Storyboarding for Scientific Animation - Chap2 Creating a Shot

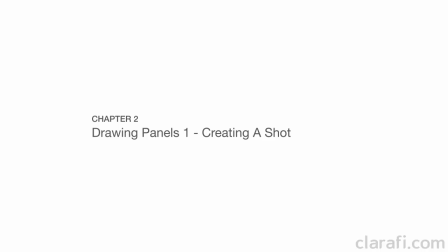Welcome back to storyboarding.
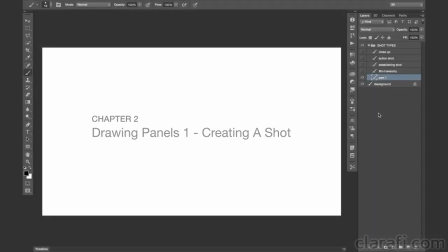In this chapter, we're going to go over the basic shot types, and show you how to get started with your first storyboard panels. To kick things off, we're going to quickly review what we learned in the last chapter. If you'll recall, a film can be broken down into a few subsections.
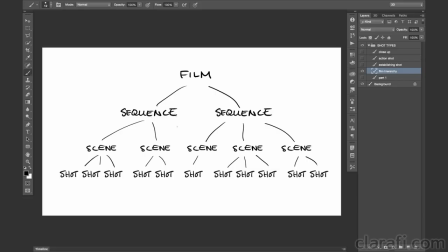At the top, we have our sequences, which can be broken down into scenes, which can be further broken down into shots. For this tutorial, we're going to be working at the level of the shot.
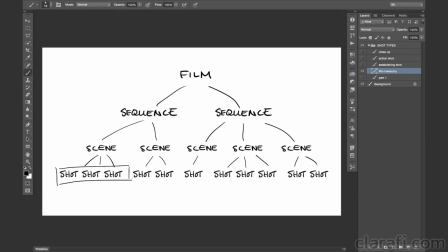Each panel we will be creating is going to represent a shot in its entirety, or a smaller subsection of the shot. So, throughout this tutorial, there might be times when I'm interchanging the terms shot and panel, so just be aware.
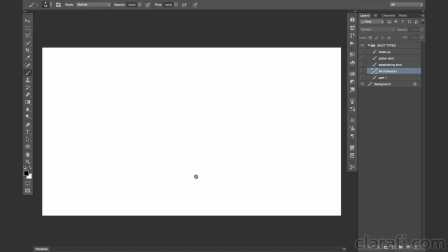Now, let's go over the different shot types. Along your journeys, I'm sure you've come across terms such as establishing shot, action shot, close-up, medium, and wide-angle shots. The function and the purpose of all these terms is simply to give us
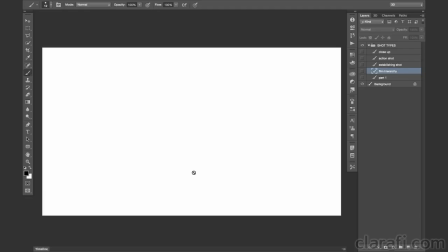an easy way of describing and categorizing what it is that we're drawing in the panel, or seeing in a particular shot.
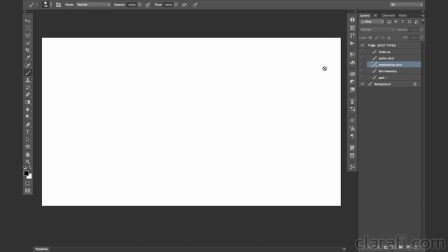Now suppose our story is about mitochondrial fission. What would an establishing shot look like? Well, the purpose of an establishing shot is much like its name implies.
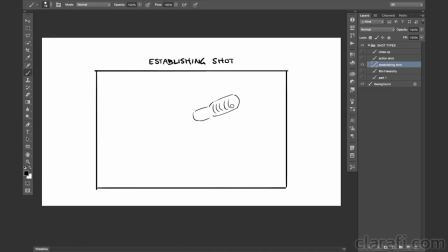It's here to help establish the time and the space in which the actions will be occurring. So generally, these types of shots precede or kickstart new scenes or new sequences.
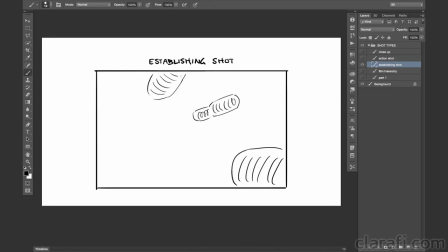What we're establishing here is the cytoplasm where the mitochondria are residing. So, I'm drawing those out, and then now here is the nucleus and some of the pores,
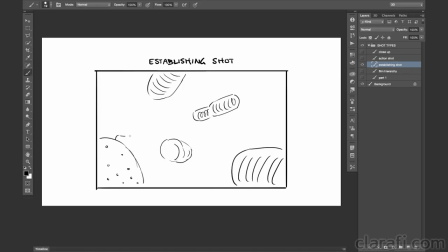and I'm going to draw out the Golgi and the ER.
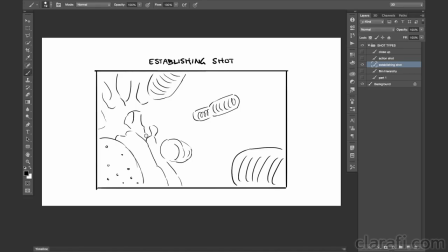And again, what we're doing is making sure that the viewer knows where they're going to be for the rest of the scene. And that's because the shots that follow or precede this
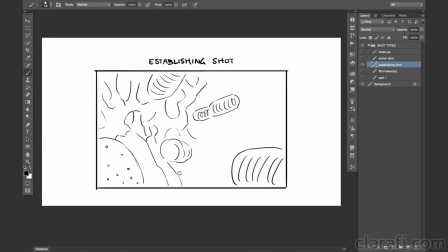particular panel may not necessarily provide that information. We might jump in and out closer or further away from the action, and this can be disorienting to the viewer if they weren't properly oriented to begin with.
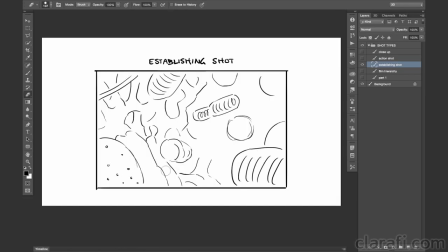So here, I'm drawing in a few more things like the skeletal structures.
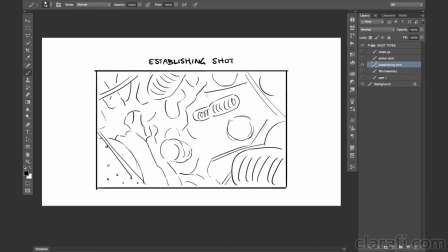And this is what an establishing shot for our story might look like. Now let's move on to an action shot. An action shot is, again, like its name implies.
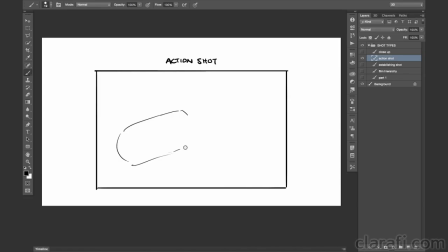We're going to show some action. and for us that's going to be the fission process. So here is a mitochondrion or soon to be mitochondria and these are the proteins that are going to be involved in the fission process.
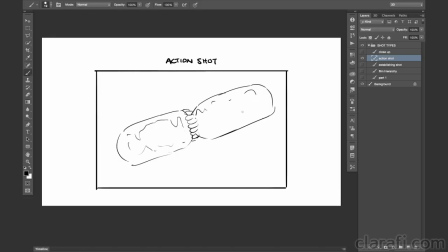And I'll just faintly outline a bit of the internal membrane here just with not too much detail scale, and then some blobby structures over here just to give it some depth.
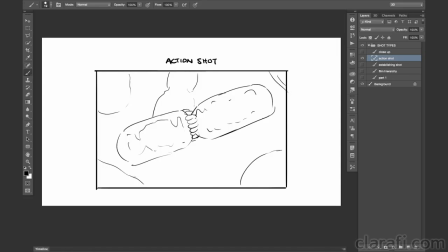So another term we can use to describe this shot is to call this a wide angle shot.
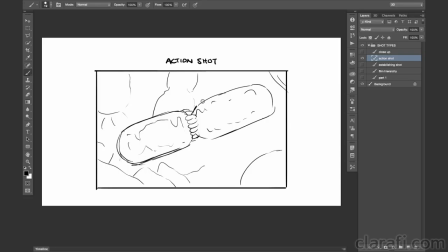A wide angle shot simply captures the entirety of a primary character within the frame of the camera. So the mitochondria here takes up much of the central position and around the periphery of the shot we can see a lot of the setting.
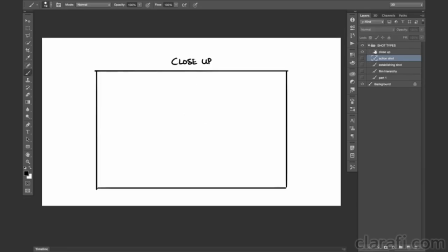Now opposite the wide angle is our close up. A close up shot is one where we are so far zoomed in to the main action action, or our primary character that most of it falls off screen.
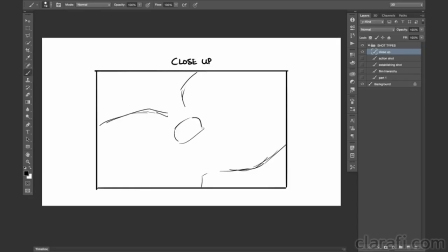So why would we choose to use such a shot? Well, we are close up because we want to focus onto a particular feature. In real life or a live action, this often means we are focusing in on the eyes or the emotions of a particular character.
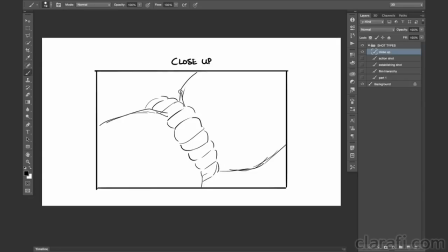Here, we are focusing in on these proteins which are involved in the fission process. And you'll also notice that the environment, which I'm going to shade here, is occupying such a small amount of space that it's hard to see what's happening in the background.
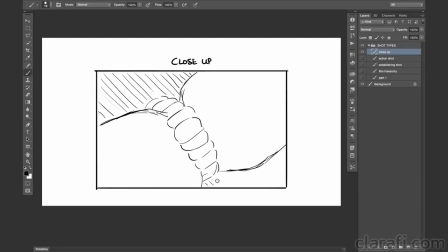And in post-production, moreover, this may be depth blurred. And this presents us with a really good reason for having had a good establishing shot. If we hadn't used one and we had started with this close-up,
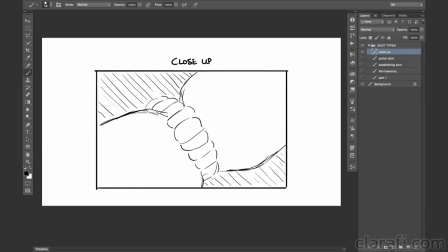the viewers may not have known what they were looking at or where we were within the cytoplasm. And at the same time, we need our close-ups because we cannot run a film or animation just at the level of an establishing shot,
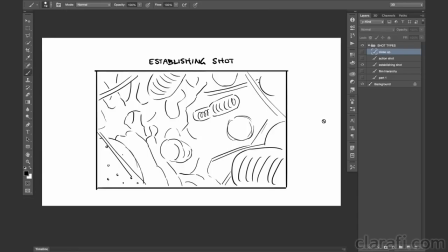because we wouldn't be able to focus in on all those molecular features that are so crucial to the story. Now as you probably gathered, shot types are very fluid in nature.
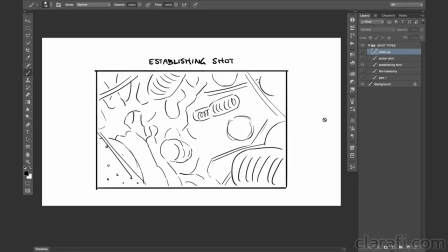For example, a medium shot is simply in between a wide angle and close-up. You could also have an extreme wide angle or an extreme close-up. And shot types are definitely not mutually exclusive. An An establishing shot can easily have action within it.
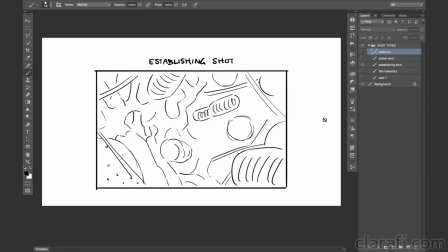What's important to remember is not to have shot types bog you down to the point where it's dictating what it is you're drawing. You should let the content and the storytelling drive the shots that you need.
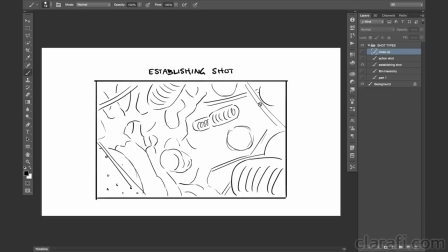Now at this point, I would say we have three pretty solid panels. Of course, if we're feeding this into a real storyboard, we would probably clean up the lines and add some more details. But we're done for now. If we're to pass these along to the production team,
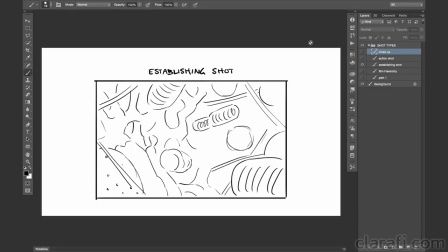I'd say they'd have a pretty good sense of the characters and the setting assets that they will need to create. What isn't so clear is perhaps the information on action and movement.
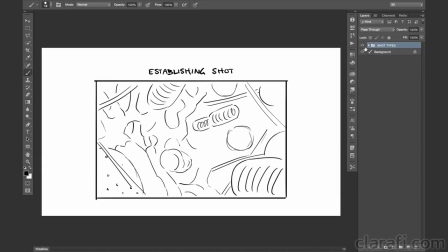So to show you guys how to convey that information, we're going to move on to a new story.